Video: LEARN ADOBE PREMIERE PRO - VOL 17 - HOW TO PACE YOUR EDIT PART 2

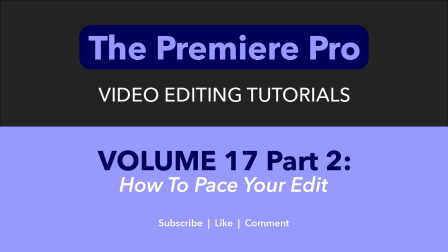Hello, everyone, and welcome to the Premiere Pro, where you'll learn everything you need to know to go from a 100% beginner to a professional level video editor. We'll release at least one new tutorial every week, and if there's anything you'd like to see covered in the future, let me know in the comments.
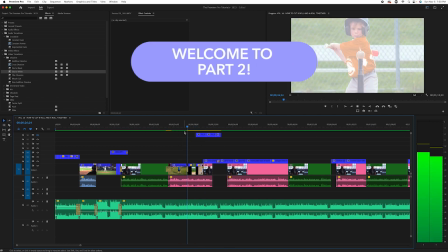So now this is invisible, so we can see what's under here.
3 or 4 years old and got into T-ball like 4 or 5 years old, so started up really young.
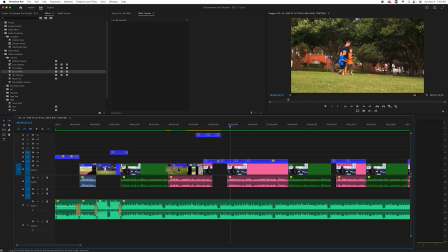Now we have another spot there where there's kind of some music hanging and nothing much, so you know the drill. I cut it, and we actually kind of missed it there, so I'll hit undo.
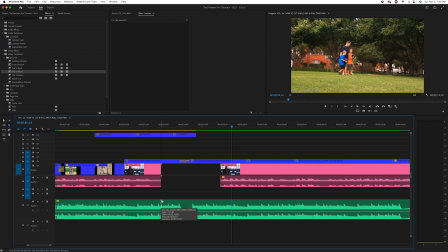Undo is your friend. Command Z or Apple Z. Undo. We're going to cut each section here. We're going to press V for our arrow tool again. Press G for gain. Press N10. After you'll start getting quick at this because you'll do the same repetitive sequence and you'll start to get really quick.
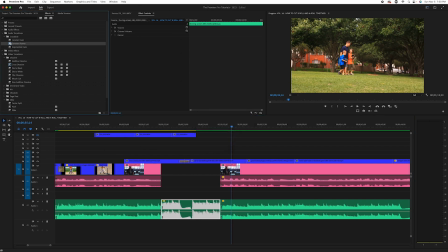Press enter. And then we know we're going to need our dissolve, our audio dissolve, our crossfade. I always say audio dissolve, it's a crossfade, but it's, you know, the same concept. Make that a little smaller.
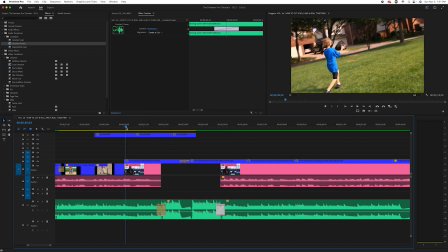And let's see and hear what that sounds like.
Really young.
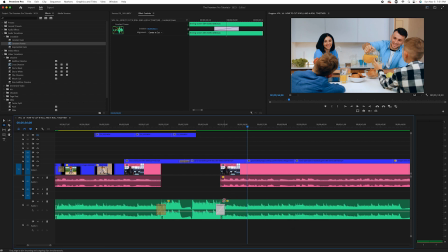I've been very blessed to have a...
So again, that felt like that stepped on him. So we'll press the letter N, press and hold, go to the left.
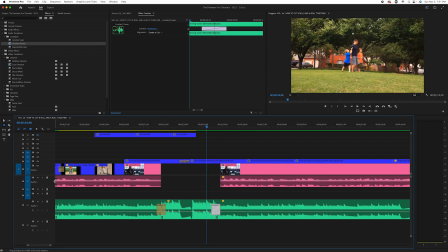I've been very blessed to have a family that...
Now, if you listen, if I solo his track, it kind of sounded very like almost like a hard click when he came in.
I've been very...
See that? It was very abrupt.
I've been very...
So we can fix that. Same thing. We're going to drag this here. And it only takes about 1 or 2 frames. So let's zoom in so we can see this really well.
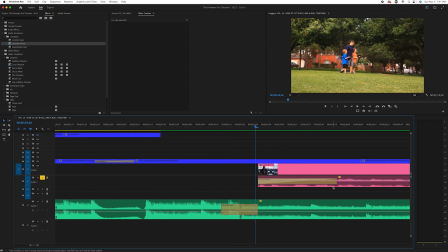Go right here. We're just going to drag this. I use even 1 frame usually will do it. Just so it's not such a hard transition.
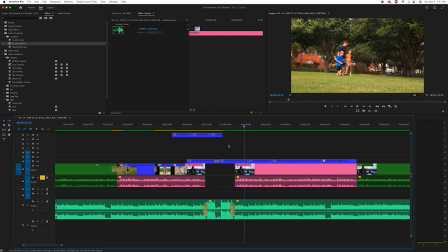I've been very blessed.
See that? So much better.
I've been very blessed to have...
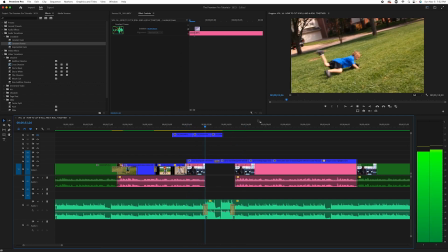And with music, we're good.
Really young.
I'm actually going to make this one a little more gradual. Let's see how that sounds.
Started up really young.
And I think I may just move that back a little bit.
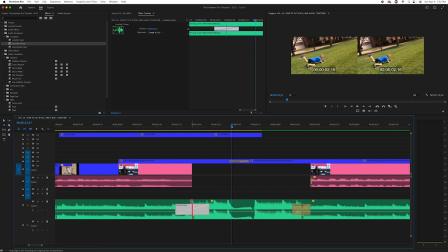So we'll use our edit tool. Because if you look, he actually kind of stops talking here.
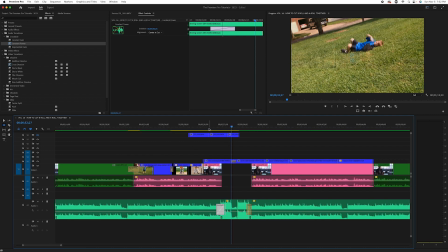This goes flat. So we don't want it to hang too long without changing.
So started up really young.
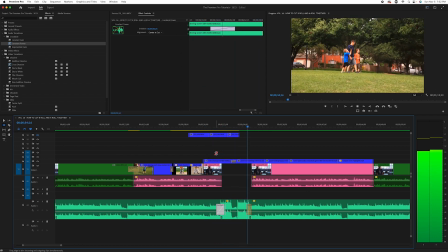There we go. That's better.
I've been very blessed to have a family that's so supportive.
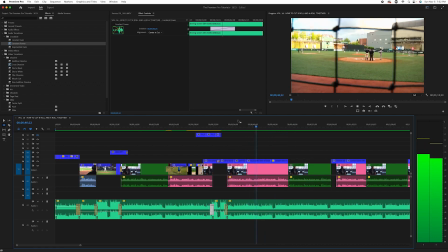You know, my brother played in college and he was close to home, so we got to go. So let's just look at this sequence again. I've been very blessed to have a family that's so supportive. You know, my brother played in college.
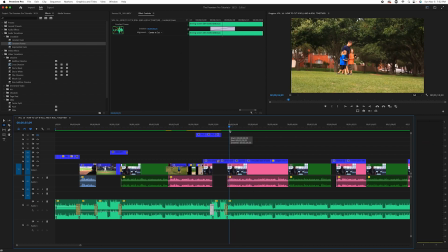So that was paced pretty well because on family, we see family, right on the word family.
Very blessed to have a family that's so supportive.
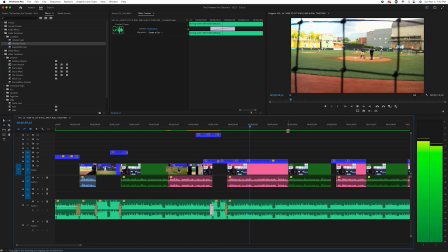And brother.
You know, my brother played in...
Let's see.
My brother played in college. So right when he says brother. He was close to home, so we got to go watch his games all the time.
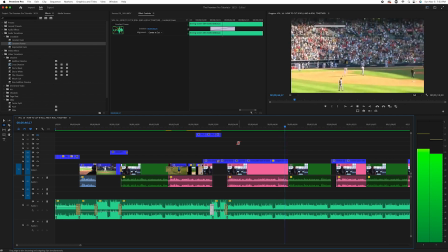And growing up, we were always at the ballpark all the time. So it was every level I've played at, my family's been right there with me.
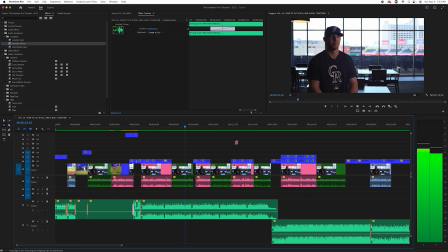They'll be out here in a couple weeks to watch me play. So they really enjoy baseball and love watching me do what I love.
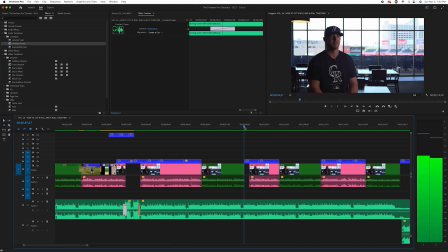After Now here's the thing here. This is a little piece without speaking, but it's so short.
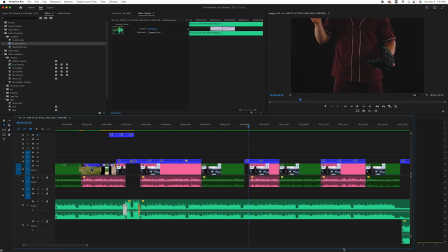We're not going to have time to come up and down. That's going to be more abrupt. So we can just let this live.
Baseball and love watching me do what I love. After my junior year, I started pitching only and focusing on that, and been doing that ever since. My college pitching coach, Clint Chrysler, we're still very close.
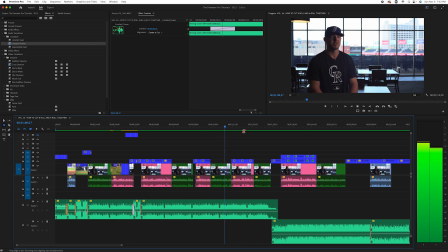We talk a lot, but honestly, if it wasn't for him, I probably wouldn't be here today.
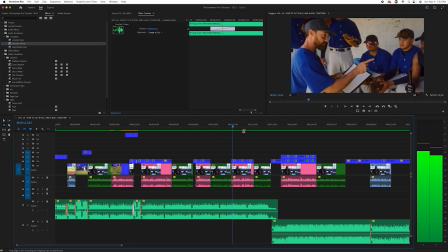He really taught me a lot.
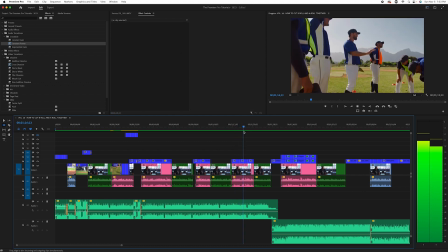He played minor league baseball for a long time and really got me headed in the right direction and got my foot in the door.